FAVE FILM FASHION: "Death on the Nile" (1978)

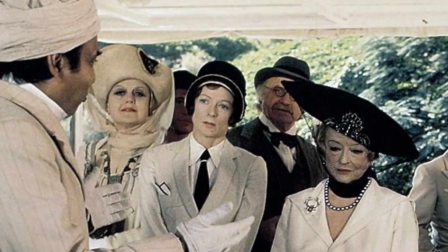(8:15)
So Anthony Powell certainly had his work cut out for him, costuming such a large cast of characters and dressing them to character.
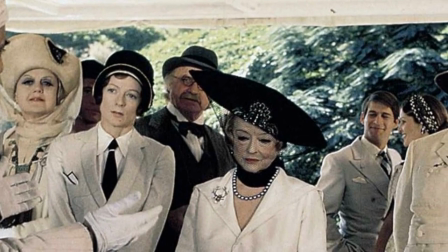(8:23)
He didn't just throw everyone in a 1930s wardrobe and declare the job done, not a bit of it.
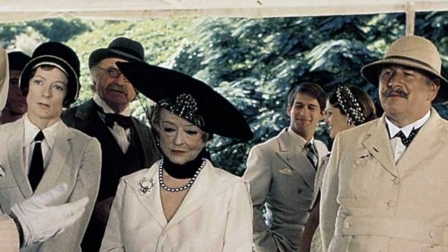(8:30)
The characters in Death on the Nile don't look like actors in a 1930s period piece.
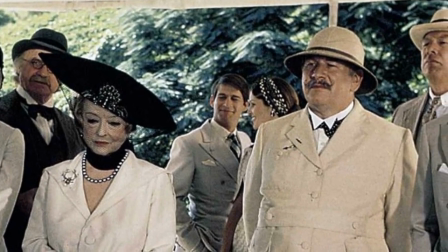(8:36)
They look like real people who lived in the 30s. There is such an individuality with each character's approach to style.
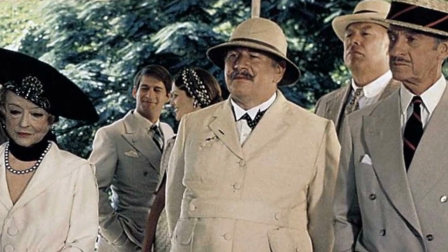(8:43)
And yet, this was an ensemble cast, and Powell approached palette with this in mind.
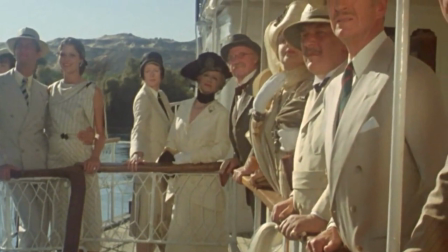(8:49)
Be it beige, ivory, taupe, white, cream, or varying tones of brown,
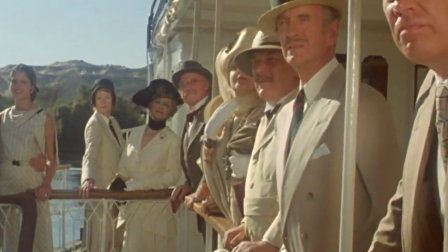(8:56)
everybody is cast in the same color wave, which really gives the film a style all its own.
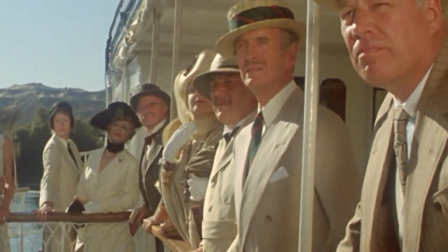(9:02)
When colors beyond this palette are introduced, they're soft and pastel,
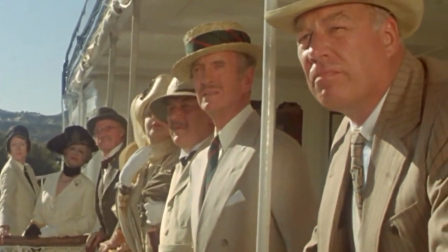(9:07)
so they belong in the same color register, and the use of black grounds this soft light palette.
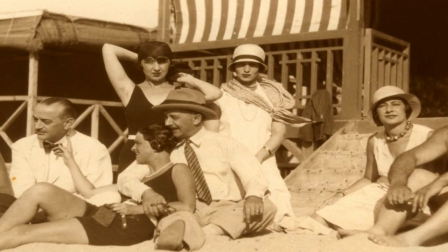(9:15)
Now, of course, Westerners visiting hot climes like these folk here in 1930s Alexandria did wear light colors, but a costume designer wouldn't generally go in for an entire cast wearing the same palette,
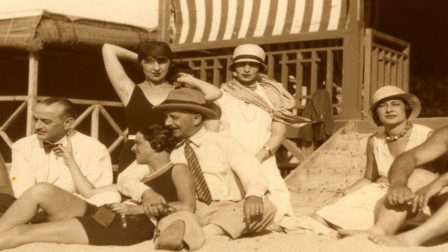(9:30)
as they tend to love using different colors to speak to character and narrative.
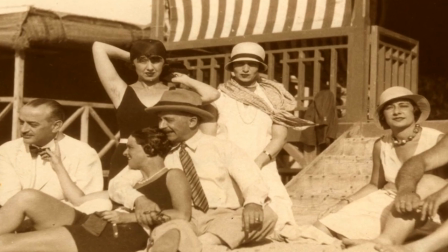(9:36)
Powell didn't do this.
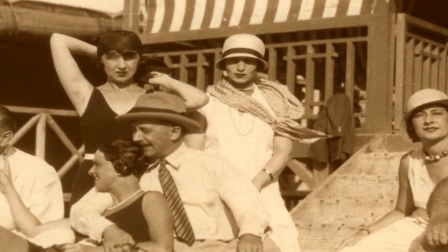(9:37)
Also, given the desert backdrop, it was a bold move to put every actor in desert colors on films.
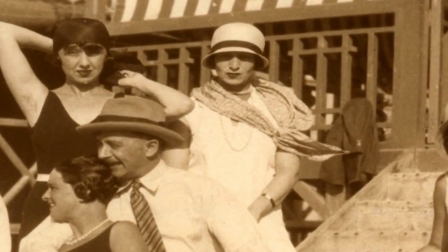(9:45)
And by the way, do you see that woman in white in the middle of this image?
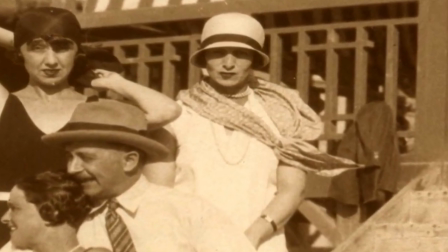(9:49)
Is it just me, or does she kind of remind you of Tony Curtis in Some Like It Hot?
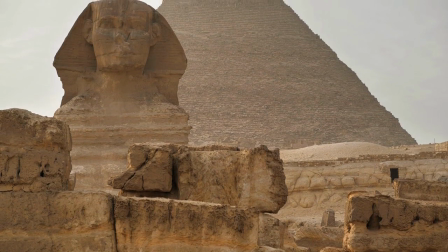(9:56)
I digress. So yes, we have this desert palette for the costumes grounded with black,
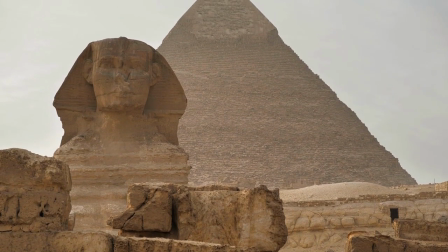(10:03)
although there is only one other colour that is used in the movie,
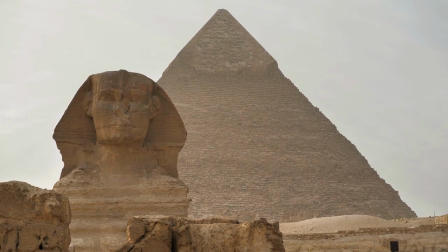(10:07)
only one bright, and you see it used popping up every scene very artfully.
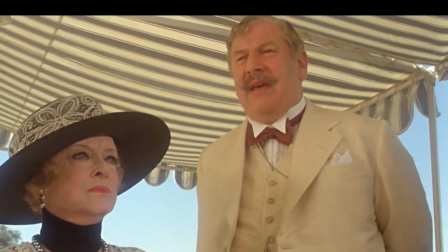(10:15)
Red. Just pops of red here and there, as with Poirot's red bow tie here,
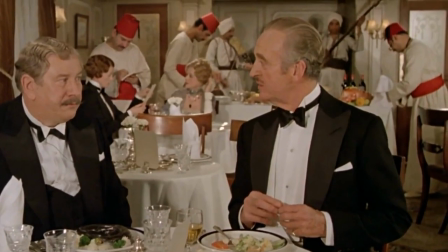(10:21)
or the red fez and cummerbunds of the pleasure cruise crew, the crimson red of Lynette's fingernails,
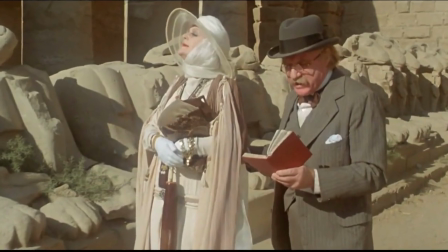(10:29)
the red guidebook the doctor perpetually carries around with him,
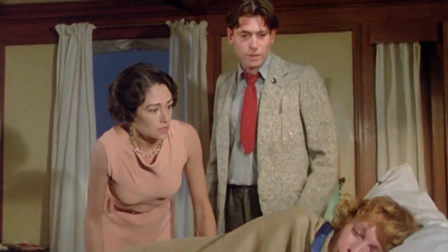(10:34)
that sliver of red tie here and, given the movie's plotline, blood red.
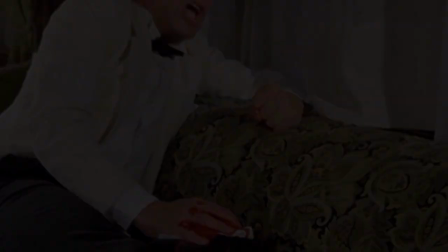(10:41)
There's lots and lots of blood in Death on the Nile, and when it appears, it's the only red in the shot.
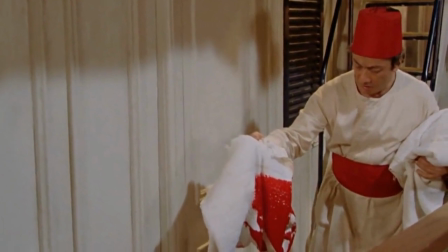(10:49)
Anthony Powell working closely with production designer Peter Merton to give the film a really
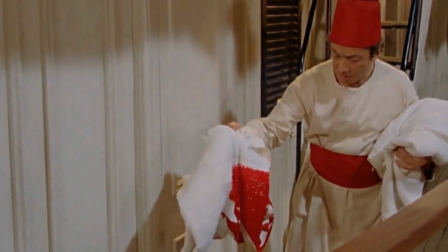(10:55)
unique visual style and an atmosphere born of the gestalt of palette and plot.
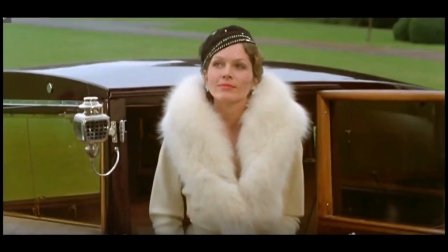(11:01)
Right, let's crack on with some fashion. We know we're on glamorous terrain when we meet our first central character,
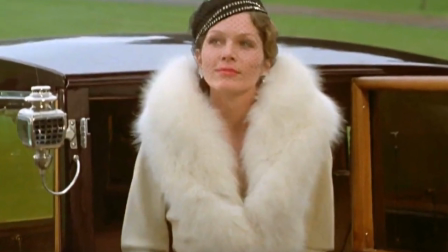(11:09)
arrogant heiress Lynette Ridgway, played by the beautiful Lois Childs.
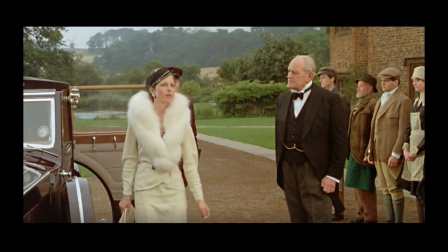(11:15)
In her ivory skirt suit with enamel buttons, modified Lego mutton sleeve, removable fur collar, jaunty skull cap, Powell is giving us full-on Golden Age Hollywood glamour.
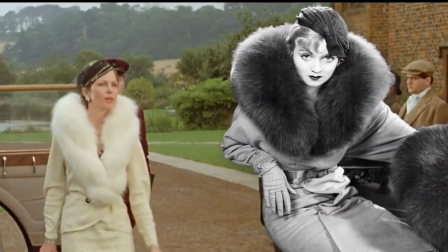(11:29)
Not only is he communicating Lynette's staggering wealth with her wardrobe, but he's also placing the entire movie in its period.
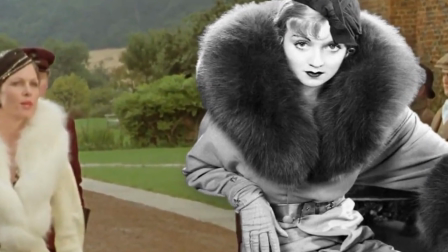(11:37)
We know we're in the 1930s, right?
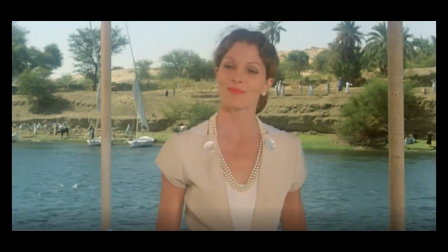(11:41)
Dressing Lynette exclusively in a white, ivory, cream palette of impeccably tailored ensembles, Powell bases her wardrobe on the impossibly chic socialites of the 1930s.
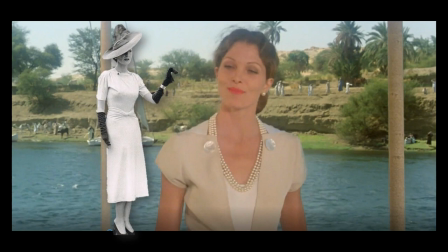(11:53)
His attention to tailoring and detail quite remarkable. Look at that cutaway collar here with the flat shell buttons.
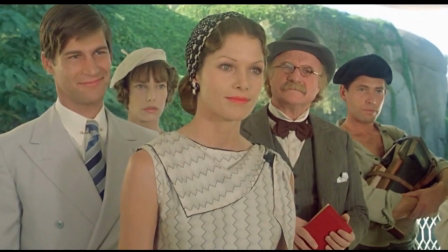(12:02)
And his detailing here really goes above and beyond what was actually necessary.
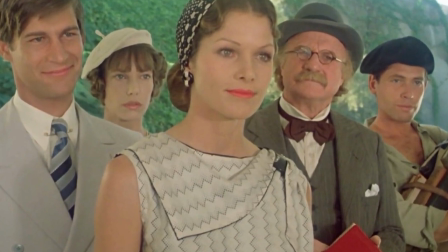(12:08)
As Poirot would say, regardez-vous, the piping on her softly draped scarf neckline with its enamel clasp.
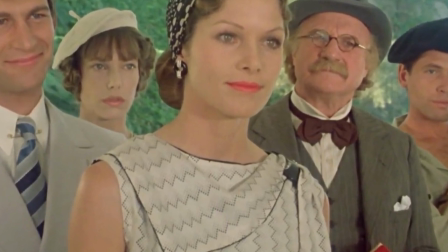(12:16)
But Powell didn't only reserve his incredible attention to detail to the wealthy passengers.
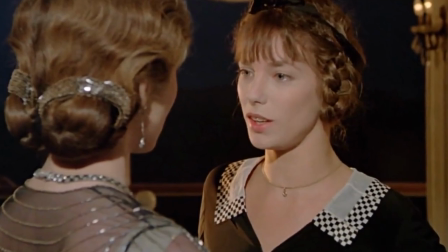(12:24)
Look at Lynette's maid here, Louise, played by Jane Birkin.
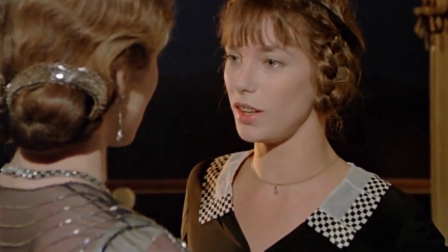(12:27)
Look at that collar, those tiny checkerboard squares as trimmed to the hand-stitched muslin collar.
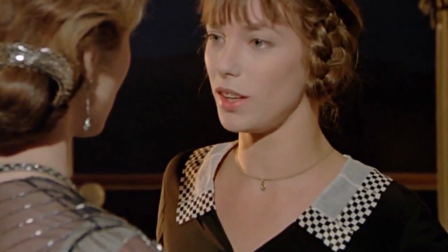(12:34)
He could have easily thrown Jane into a standard 1930s maid outfit pulled from a costume warehouse somewhere, but he didn't.
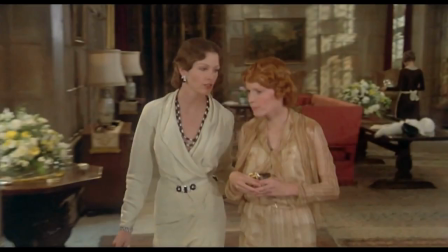(12:43)
Soon after we meet Lynette, we meet her BFF, Jackie, played absolutely perfectly by Mia Farrow. In this shot, you can see the belt detail on Lynette's suit jacket and how the enamel belt detail is echoed by her black and white enamel necklace.
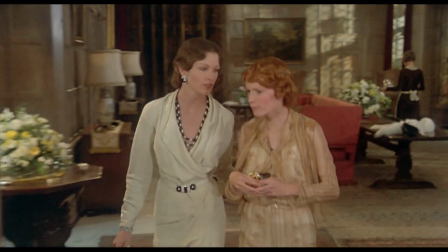(13:00)
But what I'd like you to focus on here is Jackie's ensemble, the printed dress and matching jacket.
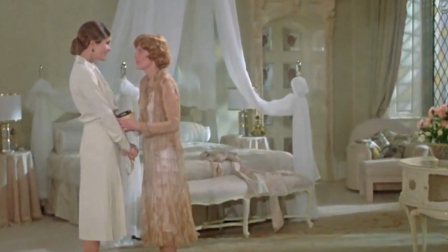(13:08)
Although the silhouette of both of these ensembles are perfectly 1930s,
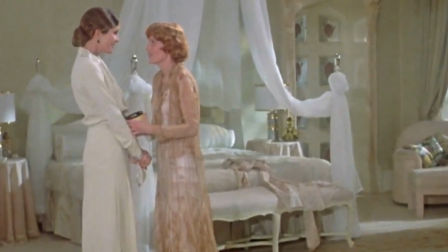(13:13)
the skirt length is right for 1937, the year of the book, and each silhouette is slim.
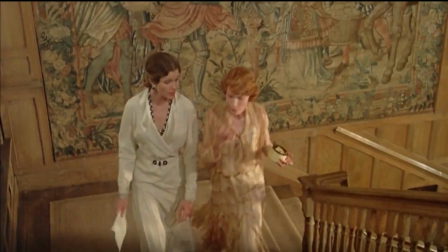(13:20)
With Jackie's ensemble next to Lynette's, Powell is presenting us with two central fashion ideas of the 1930s, that precise,
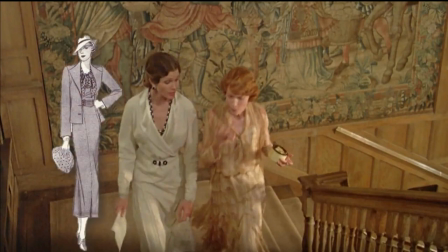(13:29)
tailored look with so much attention to detail, and the floating,
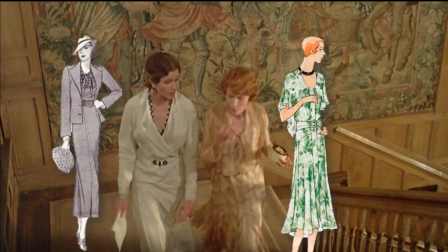(13:35)
bias-cut, fluttery and romantic look that marked so much of the fashion decade.
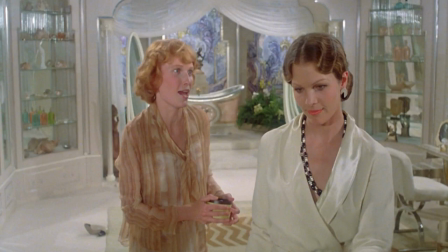(13:41)
And speaking of details and the care that Powell put into his wardrobe for Death on the Nile, look at the print on Jackie's ensemble.
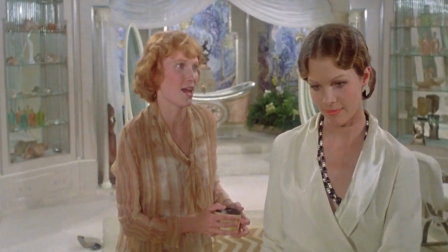(13:49)
The dress has a soft deco square print, but the jacket has wavy ombre stripes,
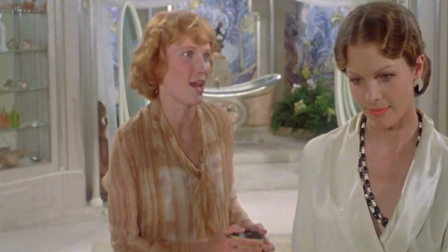(13:56)
which leads me to believe that the chiffon here may have been hand-painted by Powell and his team.
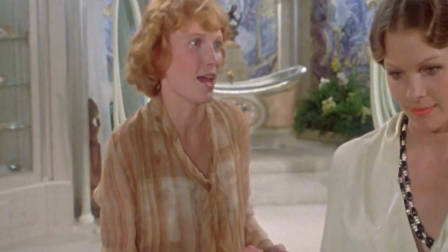(14:04)
Wow. Well, we spoke about palette earlier, and I said that when a colour was introduced in this movie,
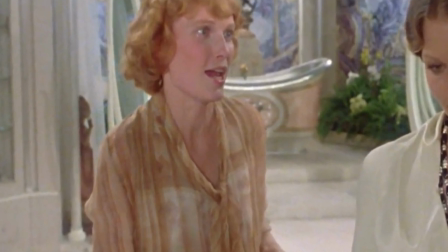(14:10)
it is always introduced by way of pastels, and Jackie, who is an outlier in the narrative,
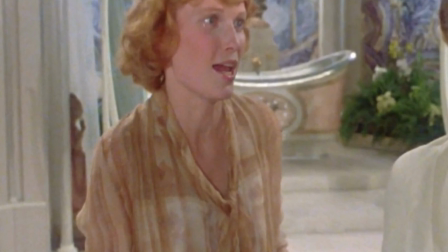(14:18)
is dressed exclusively in pastel tones, most notably mint green.
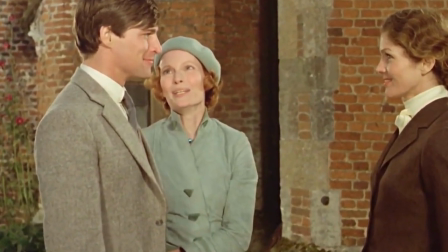(14:24)
Of course, this was the perfect choice for Mia Farrow's complexion and lovely red hair.
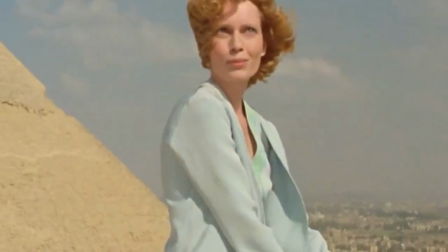(14:30)
And mint green, sea foam,
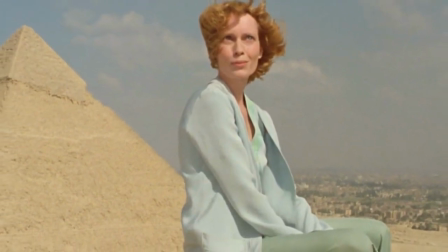(14:33)
and the lightest of corals in soft and simple tailored pieces mark her wardrobe.
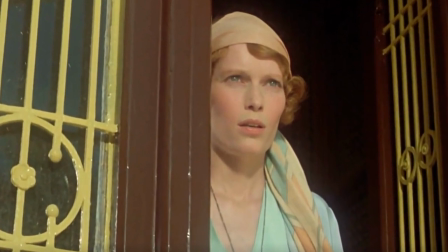(14:40)
Anthony Powell never deviates from this palette for Jackie,
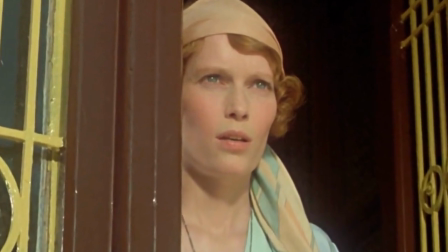(14:44)
and he dresses her perfectly to character as a trendy young woman who favors cool and comfortable simplicity.
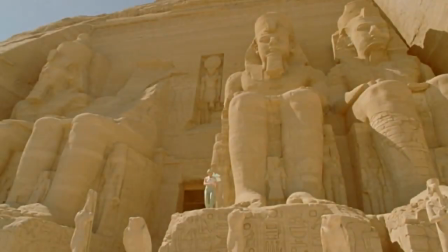(14:51)
My favourite of her outfits is the one she wears at Abu Simbel, which is hard to see here, but she wears it in a later scene.
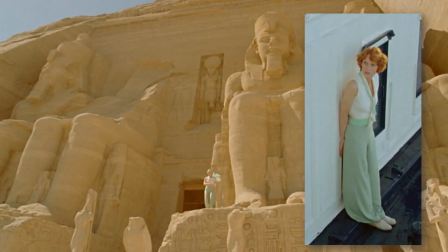(14:59)
It's a sleeveless white blouse with mint scarf detailing, a banded mint belt, and these enormous palazzo pants.
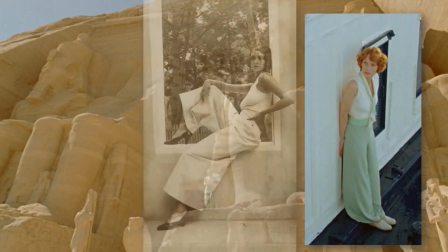(15:07)
Clearly, Powell was inspired by that 1930s Riviera look.
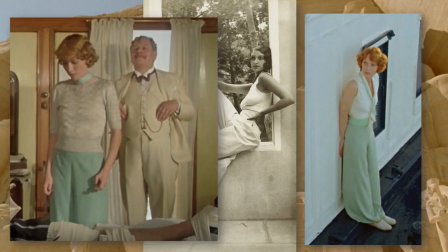(15:13)
She wears these pants again later in the movie, teamed with a tight-fitting knitted short-sleeve sweater in beige.
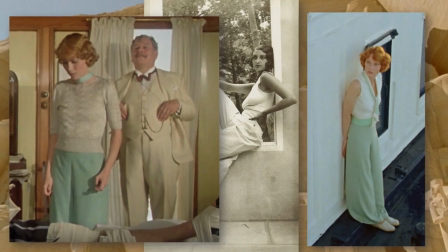(15:21)
And I love that Powell reused pieces of costume in this way, because when we go on holiday, we don't take our entire wardrobe with us, do we?
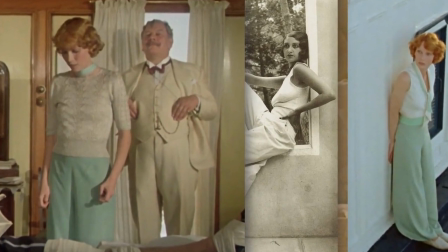(15:30)
We mix and match the separates we do take to create new outfits.
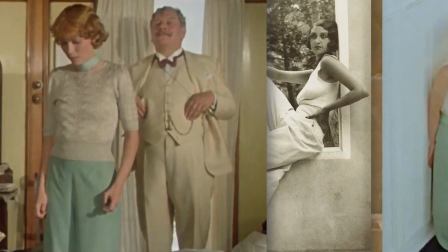(15:34)
But while filming in Egypt, Anthony Powell had to create a truly new outfit for Mia Farrow.
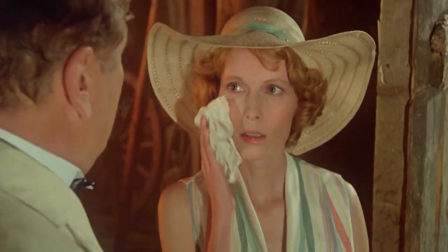(15:41)
While on location, a new scene had been written in, and Powell didn't have any wardrobe for Mia Farrow.
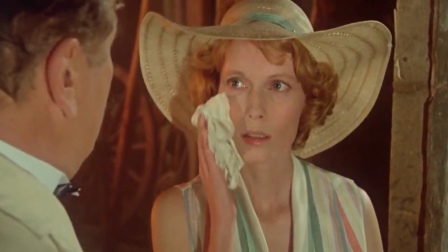(15:48)
So you see this pretty little blouse here? Powell made it from a tea towel he found in the galley of the ship,
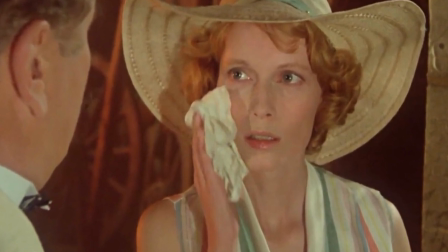(15:55)
obviously drawn to it because the stripes were in the color wave he had chosen for Mia Farrow's character.
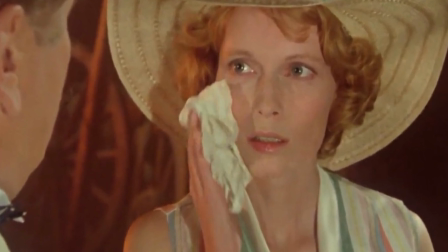(16:02)
It was filthy with grease and food stains, so he boiled it and boiled it, made the blouse,
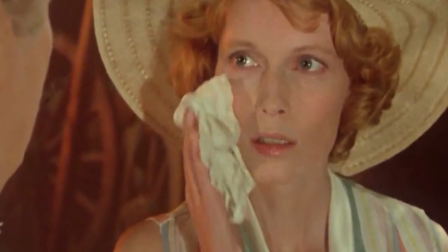(16:08)
and it looked beautiful on screen, although evidently Mia Farrow kept saying, "Can you smell garlic?
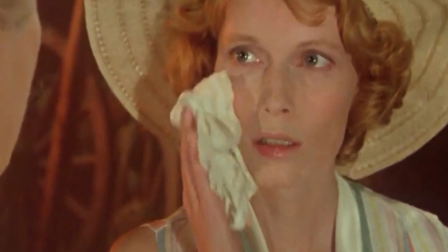(16:14)
Let's look at another character."
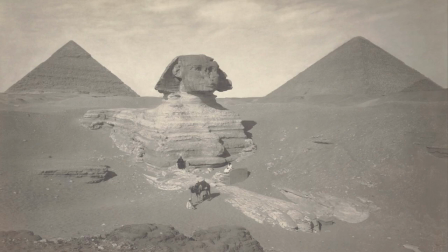(16:16)
I invite you to pour yourself a golden what have you as we look at the costumes for a vamp in much need of revamping.
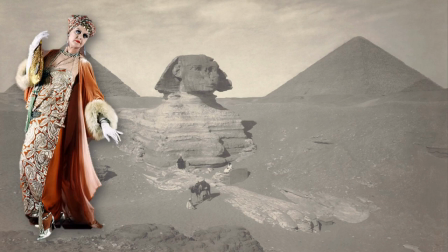(16:25)
Fallen romance novelist Salome Otterborn, as played to comic perfection by Angela Lansbury.